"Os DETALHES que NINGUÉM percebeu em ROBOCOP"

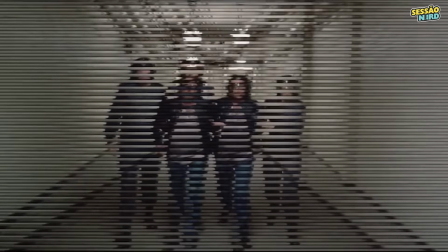Uma com linhas pretas e a outra com linhas pretas complementares. Isso criava aquele visual robótico icônico.
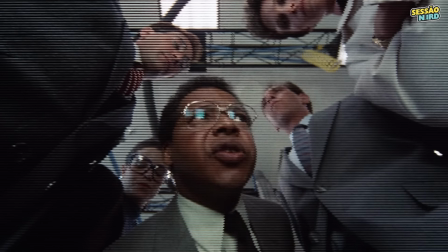Se ele está legalmente morto, podemos fazer o que acharmos melhor. No futuro...
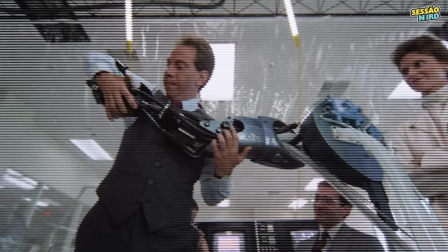Corpos, vidas, pertencem às grandes corporações, uma dura crítica ao poder desenfreado das empresas. O som dos passos do Robocop foi criado usando correntes de caminhão e um sintetizador.
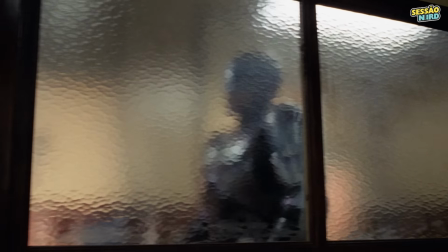A produção queria que soasse como as esporas dos cowboys. O personagem ainda é apresentado aos poucos, criando expectativa, como faziam os faroestes.
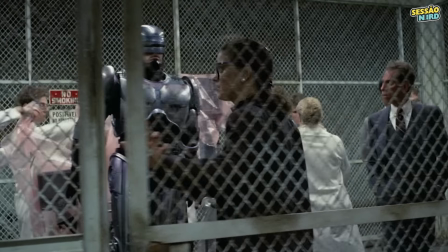Até finalmente temos uma visão completa do herói. Já o som dos movimentos...
Em algum lugar existe um crime.
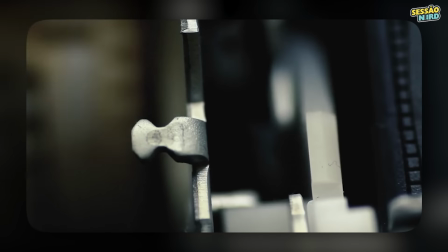...vinha de um videocassete. Já reparou no cartaz de Procurado? é o co-roteirista Ed Neumeier.
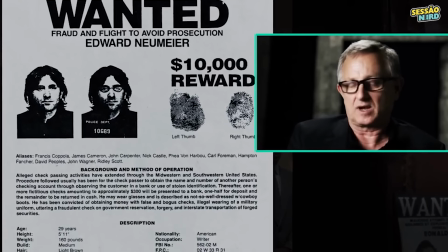Ele recusou um cargo executivo na Universal Pictures para realizar o sonho de desenvolver Robocop.
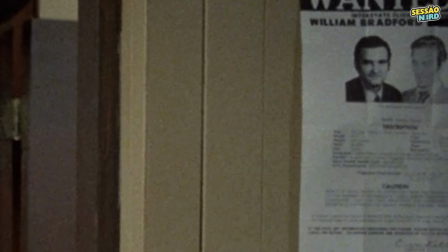William Bradford cuidou do departamento de artes.
Podemos saber a exata localização dele a qualquer hora com um desses daqui?
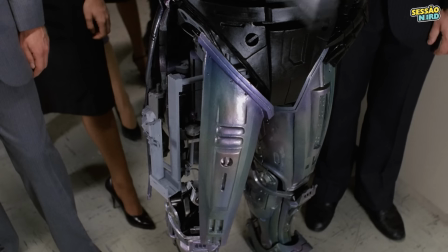Sim, com esse LED fixo?
A arma na perna era uma das coisas que mais me chamava atenção quando criança.
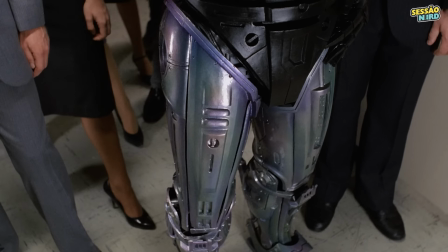É simplesmente irado. Eles criaram uma perna especial só pra isso, sem ator.
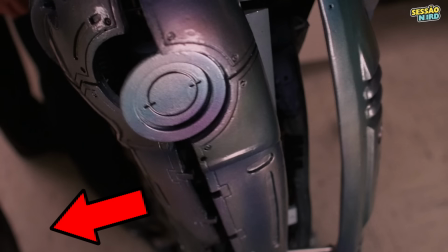Em uma das cenas, dá pra ver o pé de uma pessoa escondida segurando a arma.
Obrigado.
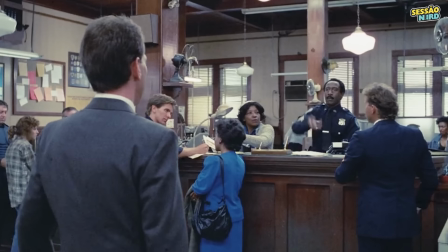Acredite ou não, foi preciso uma noite inteira de filmagens para Peter Weller conseguir pegar a chave.
From 9 o'clock at night to 1 in the morning.
As mãos de espuma do traje faziam a chave quicar.
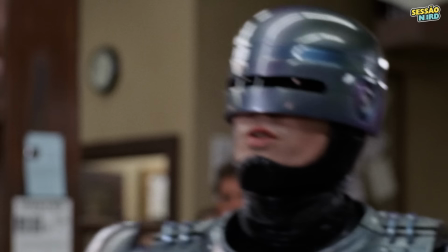Quem diria que pegar uma chave poderia ser tão complicado para um robô? Agora o Robocop está nas ruas, mas tem um problema. Ele não conseguia entrar no carro.
When I'm driving, the robot team would take the legs off so I could sit in the car and drive it.
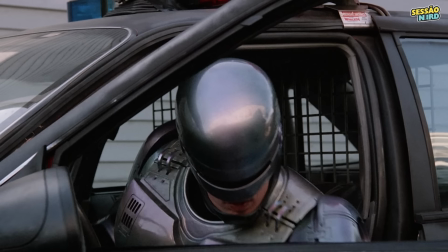Então, sempre que você vê Robocop entrando e saindo do carro, saiba que ele estava de cueca por baixo.
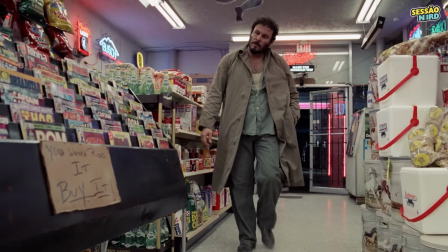O primeiro chamado é para impedir um assalto a uma loja. Entre os quadrinhos, o bandido escolhe Homem de Ferro 142,
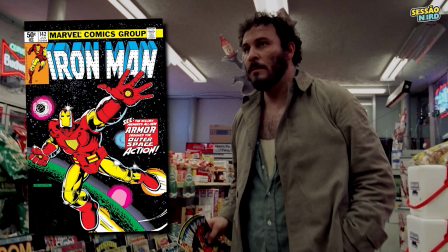onde Tony Stark apresenta sua nova armadura, assim como Robocop faz logo depois.
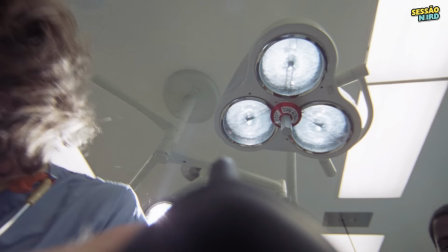Sem contar que tanto Tony Stark quanto Murph são mantidos vivos pela tecnologia.
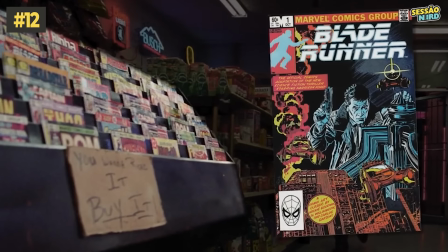E tem mais, a ideia de Robocop surgiu no set de Blade Runner.
And on the set of Blade Runner, I had the idea for Robocop.
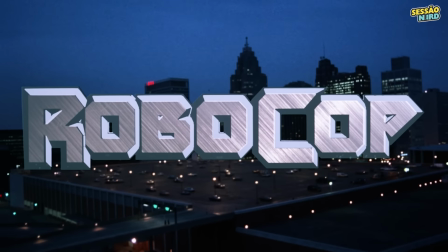Robôs e policiais do futuro.
Robocop!
Ah, e o quadrinho ROM também aparece.
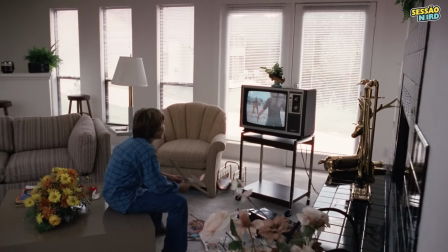É outro ciborgue que lembra muito Robocop. A edição 41 está no chão da casa de Murphy.
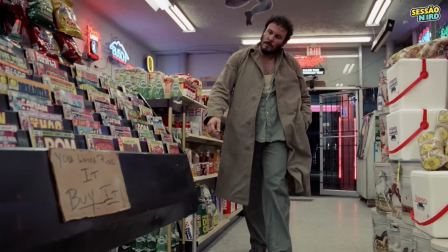Os quadrinhos foram uma grande inspiração para o roteirista. O que para seus pais era apenas histórias de gibi.
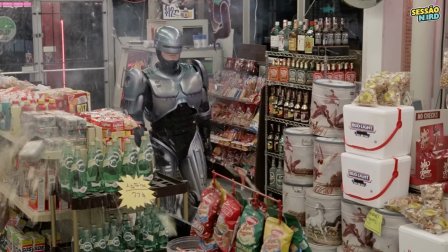Tomara que o dinheiro do cofre seja suficiente para cobrir todo esse estrago.
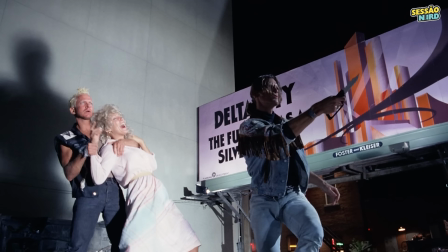No segundo crime, temos a icônica sombra gigante do Robocop caindo sobre os bandidos.
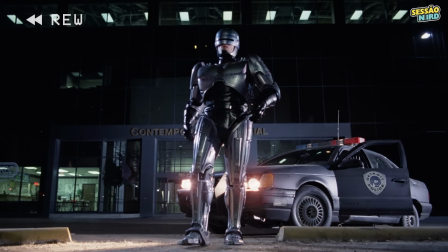Para fazer a sombra crescer, Robocop na verdade andava para trás, em direção à luz, e não para frente.
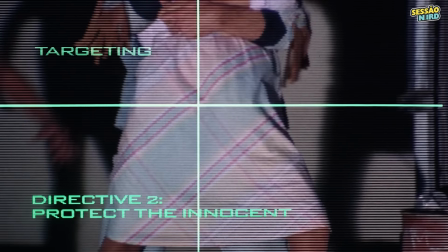E sobre o famoso tiro entre as pernas? Foi uma ideia de última hora.
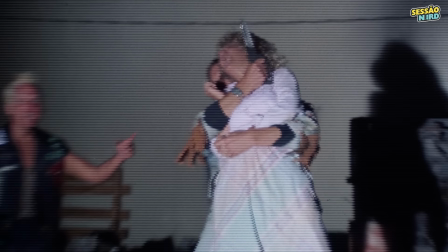Originalmente, Robocop deveria tirar na bochecha da vítima para atingir o bandido. Mas quando o diretor viu as pernas abertas, teve um estalo.
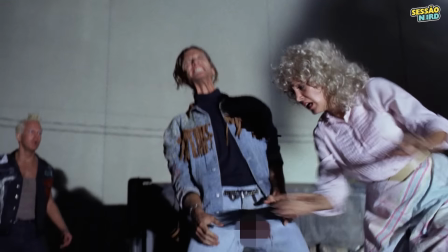Por que não atirar ali? Funcionou perfeitamente se você considerar a natureza do crime.
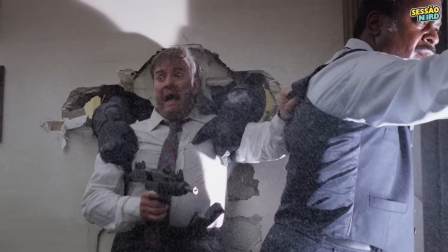No terceiro crime, Robocop salva o prefeito de um terrorista.
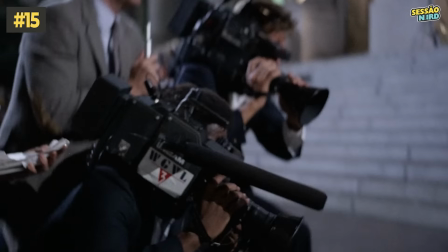O engraçado aqui são os cinegrafistas acompanhando o corpo do bandido até o chão, enquanto a imagem da TV fixa o olhar na janela.
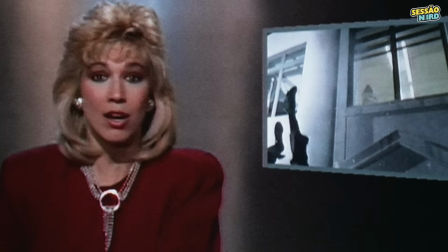E sim, dá pra ver a perna do dublê quicando no colchão. A equipe achou tão engraçado que decidiu deixar assim mesmo.
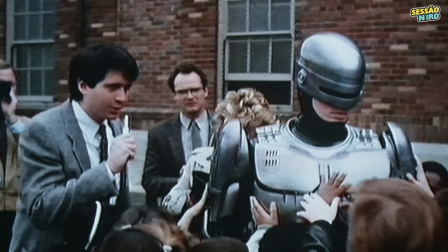Robocop rapidamente vira o herói da cidade e um pesadelo para os criminosos.
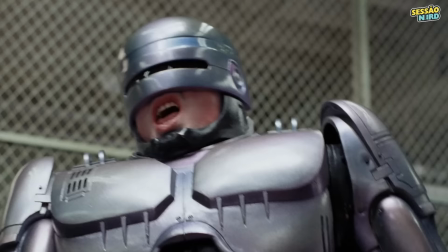Mas algo estranho acontece. Ele começa a ter flashes de memória de quando era Alex Murphy.
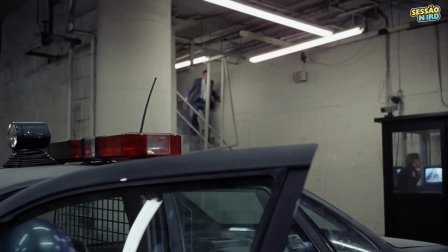Quando sai para investigar, o ângulo da câmera espelha a cena anterior em que Murphy entra no carro.
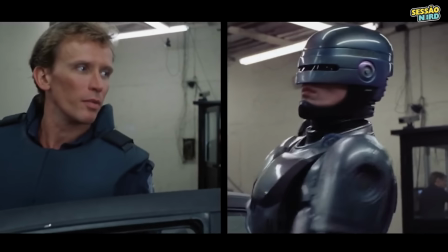Um detalhe visual que reforça a ideia de que mesmo como uma máquina, ainda restam traços de sua humanidade.
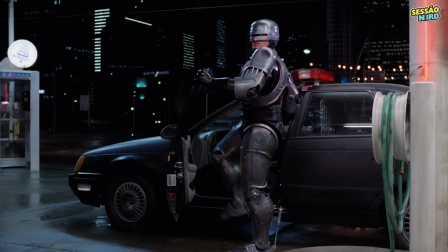O Robocop dá de cara com Emil, que reconhece o policial pela frase: vivo ou morto, você vem comigo.
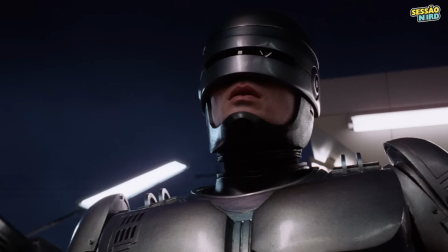Você vai vir comigo, vivo ou morto.
E começa um tiroteio. Durante a explosão, observe o letreiro da Shell.
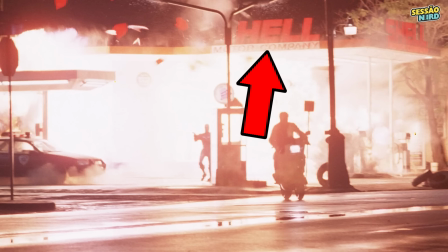O S explode primeiro, formando a palavra Hell, inferno.